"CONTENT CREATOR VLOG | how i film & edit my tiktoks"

Welcome back to the vlog, guys. I want to take you guys along for today. I'm going to be showing you guys how I film my TikToks and my Reels. And I'm basically just going to, like, film it for you, but also with the camera and setup in the shot so you guys can see kind of, like, the back end of what's going on. I also have a package that I just got that I want to open up. Actually, let's film a TikTok for this because this is good content. for my tiktoks and my reels i use this little tripod right here it
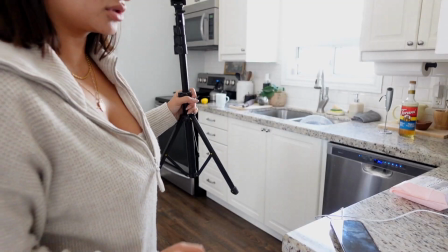28s
actually extends really really long it goes out to like about here so what i'm going to do is the package is here
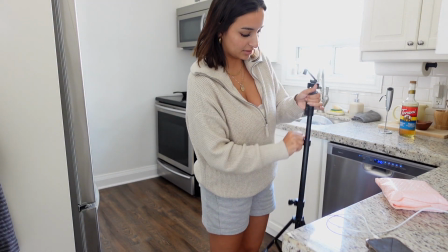35s
my phone is just in the middle of charging right now and i'm probably going to open it on this little counter right here so i'm just going to open up all of this so that i can
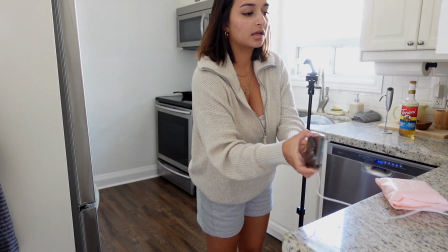44s
have it as tall as possible and then plug my phone i'm going to clean off the
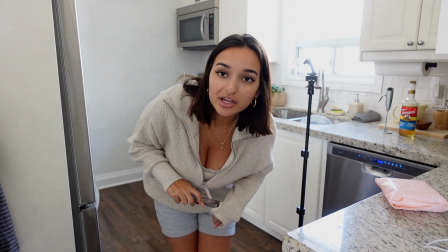48s
camera this is a really strange angle and i'm gonna open this
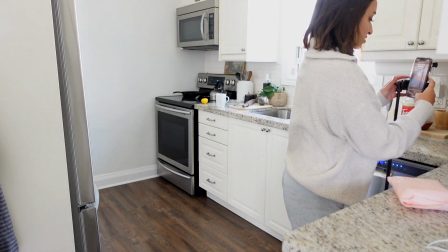53s
let's see what background looks good i'll kind of just play around with it so
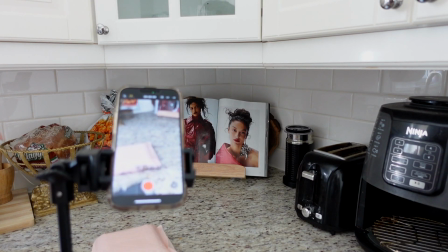57s
i'm gonna go here and i don't really like this this
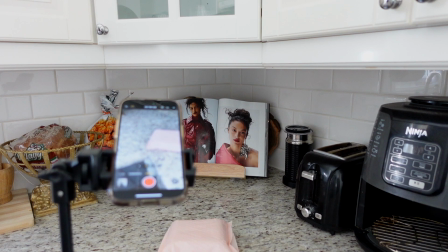63s
just looks too busy so what i'm gonna do is use my
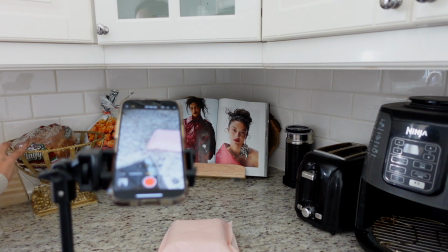68s
cutting board that i have right here
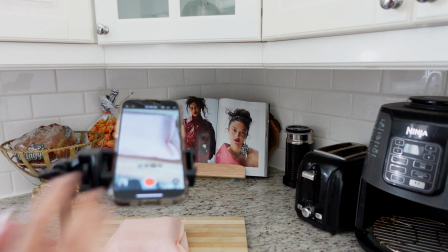74s
see if i like that better i'm still not really a big fan of that we're
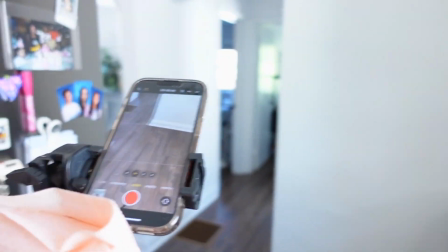79s
gonna go and find a spot to put this stuff and to open it up actually maybe we can do
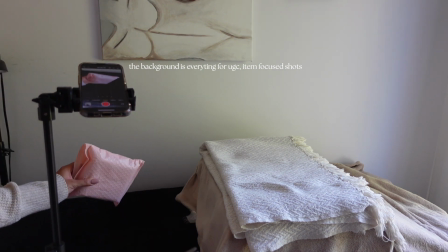84s
my lash bed because i'm actually filming a tiktok right now i'm most likely going
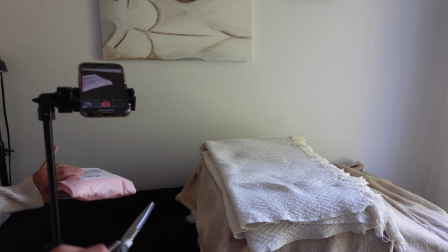89s
to leave the audio of it in as well so i'm going to go quiet so you guys can hear like the sounds of me opening this
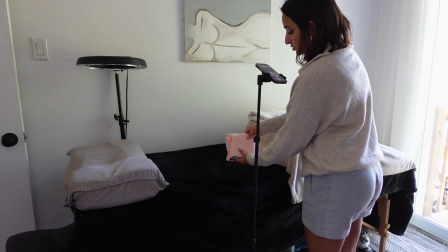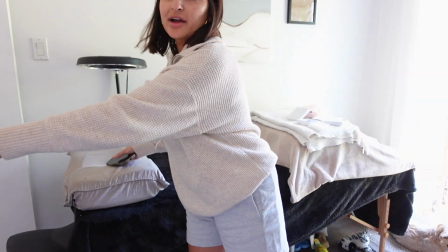104s
okay so i just filmed all of that content i stayed quiet so that i can So i'm gonna put music on top of it But I also will just leave some of that audio in so you can hear like the box being opened up and things like that Now I want to show you guys the necklace. So I got two of these necklaces. I've been seeing them for months They are the en route and colleen diaz collaboration. I love colleen diaz She makes youtube videos and i've been watching her ever since I was in like high school Maybe even middle school now that i'm thinking about it I think I might have been like 13 when she started making videos Basically, she did a collab with them and i've been seeing her wear these necklaces all the time and they look so good and every time i go on like instagram or pinterest and i see someone's jewelry that i'm like oh what is that i want to get that it's literally this brand and this collab and i'm like okay i need to just bite the bullet and get it they're actually really unique so basically you can wear them just like this and then it's connected to a big cross at the bottom and then what you can do is you can actually disconnect i have the other one disconnected so i can just show it to you but you can actually disconnect the cross from the necklace so then it turns into just the chain itself and then you can also control where the chain falls. If I did it loose it would fall like here but let's say I did it tight I could put it like up here and if you put this part in the front it can have like this little detail here where it's just like a long extra piece. Next thing I want to film is putting away all of this stuff that
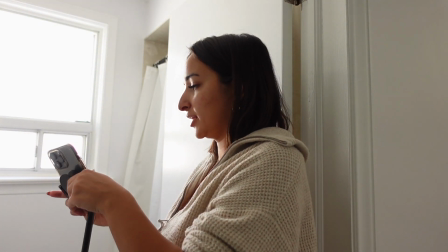192s
I have packed so we're going to put away like my skincare and I'm just going to film.
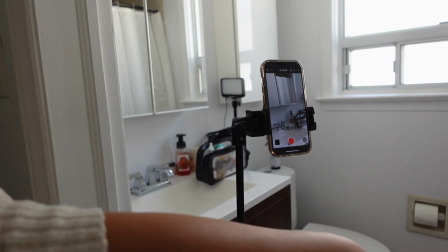197s
Okay so this is what the shot looks like. I'm going to try and get in right over here so I can actually put this stuff away.
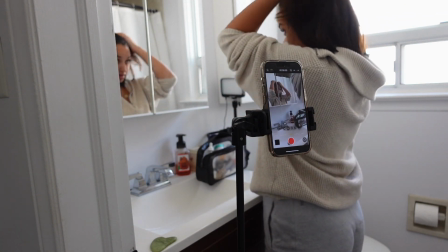205s
I don't want to be in it so it's going to have to be like a very quick like you know super quick.
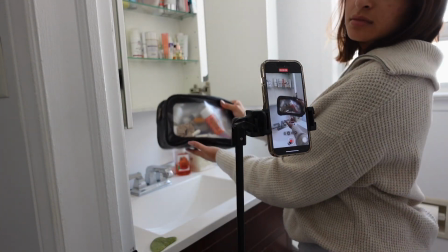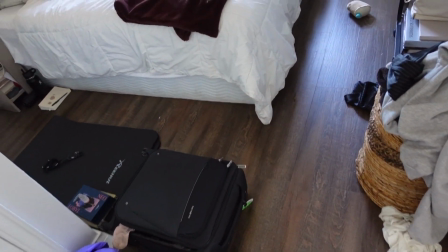220s
The next one we have here is this suitcase I need to unpack and so I want to film a little cute TikTok with this.
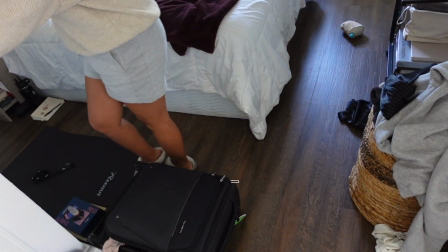228s
I'm going to actually just make the background a little neater.
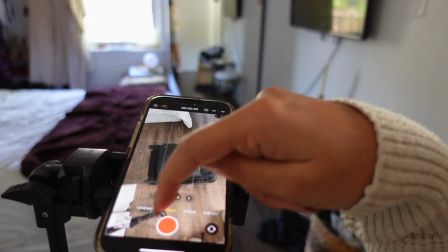235s
So because the shot looks like this, you can see the camera tripod in it.
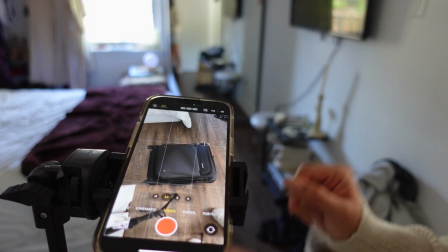240s
You can see like my slippers in it and I just don't want all that stuff in the video. I'm going to just click on two and see what it looks like from that angle.